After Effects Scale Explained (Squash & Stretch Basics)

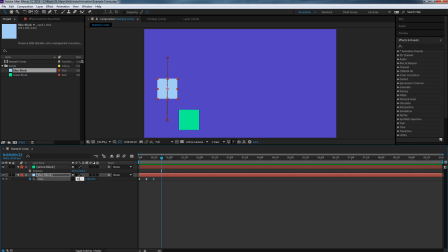So about halfway down, we're going to go back to 50% on the width and 150% on the height. And so we're getting it, it's like it's a little bit of jelly.
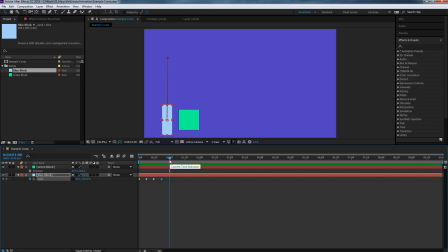And then when it lands at 1 second, then we need it to go back to the way that it was. So let's go back to 100 and 100. So let's preview that new animation with squash and stretch applied. Here we go.
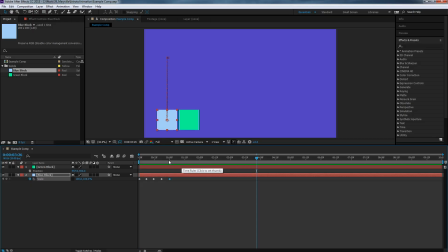And there's a whole lot of dead time here. I'll show you how to get rid of that in just a moment. One more time. And one more time. All right, a little more personality, not quite right. So let's get that fixed. One thing to do before we do that is
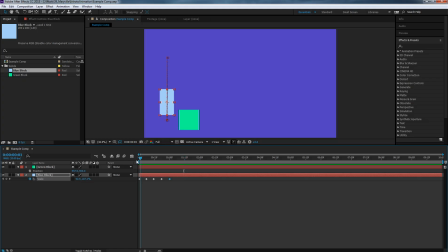I want to change what in my preview is actually being previewed. Because right now I have about 10 seconds in my animation and I just don't need 10 seconds. So I could do this two ways.
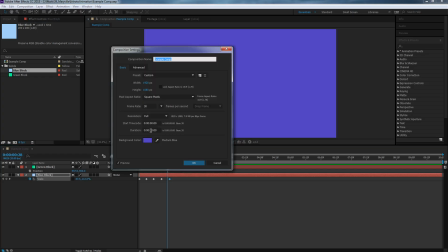I could either change my composition length, go into comp settings, and cut this from 10 to say, I don't know, 3 seconds. That's probably all I need. So 0.3, hit OK.
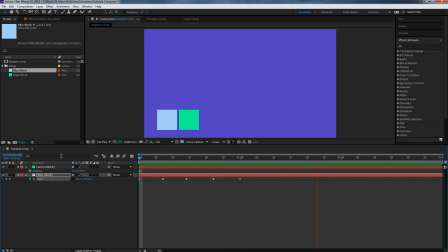And then now when I preview, I don't have to wait so long for that preview to come back around and see my jump animation. 3 seconds feels pretty good. There's a little bit of a, kind of a breather at the end before it starts one more time. The other thing that I could do is move my work area preview,
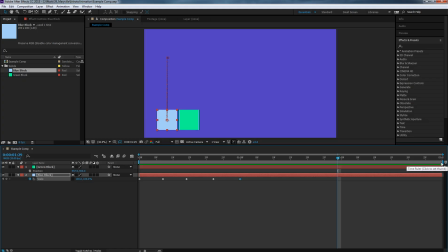or my, it's called a time ruler as well. So I could move this work area endpoint inward, and notice that it changes the shaded area. And what that does is it just changes what After Effects previews.
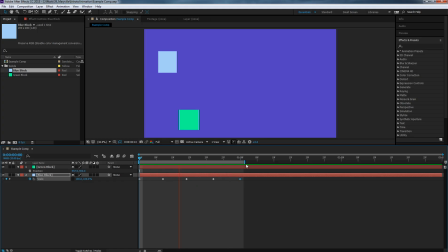And so right now it's just previewing what's in that kind of gray bounding area. I can change this on the fly and drag it out, hit spacebar again, and then it gives me a little bit more in that preview area. That's fine. If I have my timeline indicator outside of this area, it'll still preview.
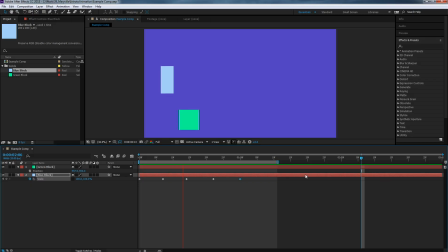Well, it still should preview outside of that area, but right now it's just kind of doing it within that area. So just kind of know that that's the option you have to kind of focus on what you want to preview. This is really helpful when you have other things in your timeline that you don't want to focus on at that moment. You really want to drill in on this one piece.
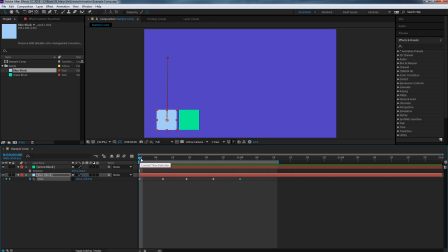So, but at any rate, before I showed you that, I kind of mentioned that our animation wasn't quite right. So let me dig into what I mean by that. Well, squashing and stretching is all well and good, but squashing and stretching kind of happens with a little bit of a delay to be most believable.
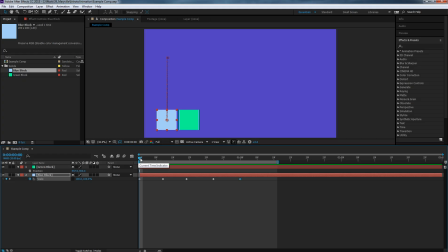So the problem we have here is that our object is jumping up in the air and it is then stretching, but then it's starting to come back to its full size before it reaches the height of its jump,
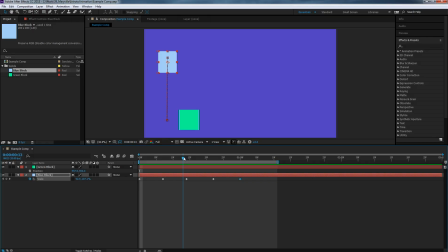which is a little less believable. It's almost as though like it's kind of putting on the brakes in the air. And that scaled adjustment needs to happen slightly after it hits its peak.
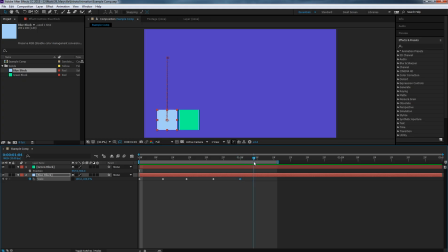So, and the same thing happens for when it's kind of coming back down to rest. That scale adjustment should happen after it hits as a result of it colliding with the floor. So we kind of need to see both parameters at the same time, position and scale, in order to make this change.
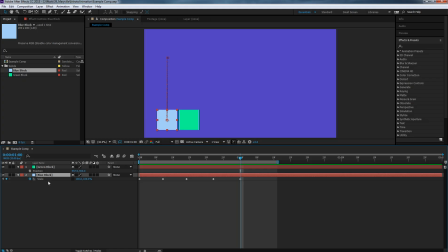So let's do that. I'm going to select my blue block and I'm going to hold the Shift key while hitting the P key. And that's going to bring up both position and scale. So if you notice, I hit the P key, it's just position, S key, just scale. If I hold Shift, I can kind of do groupings of those, right?
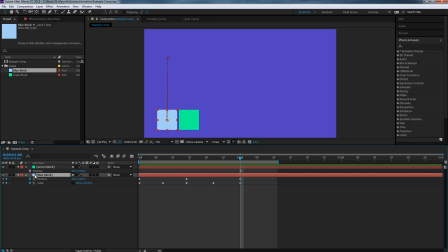So I want position and scale both up at the same time.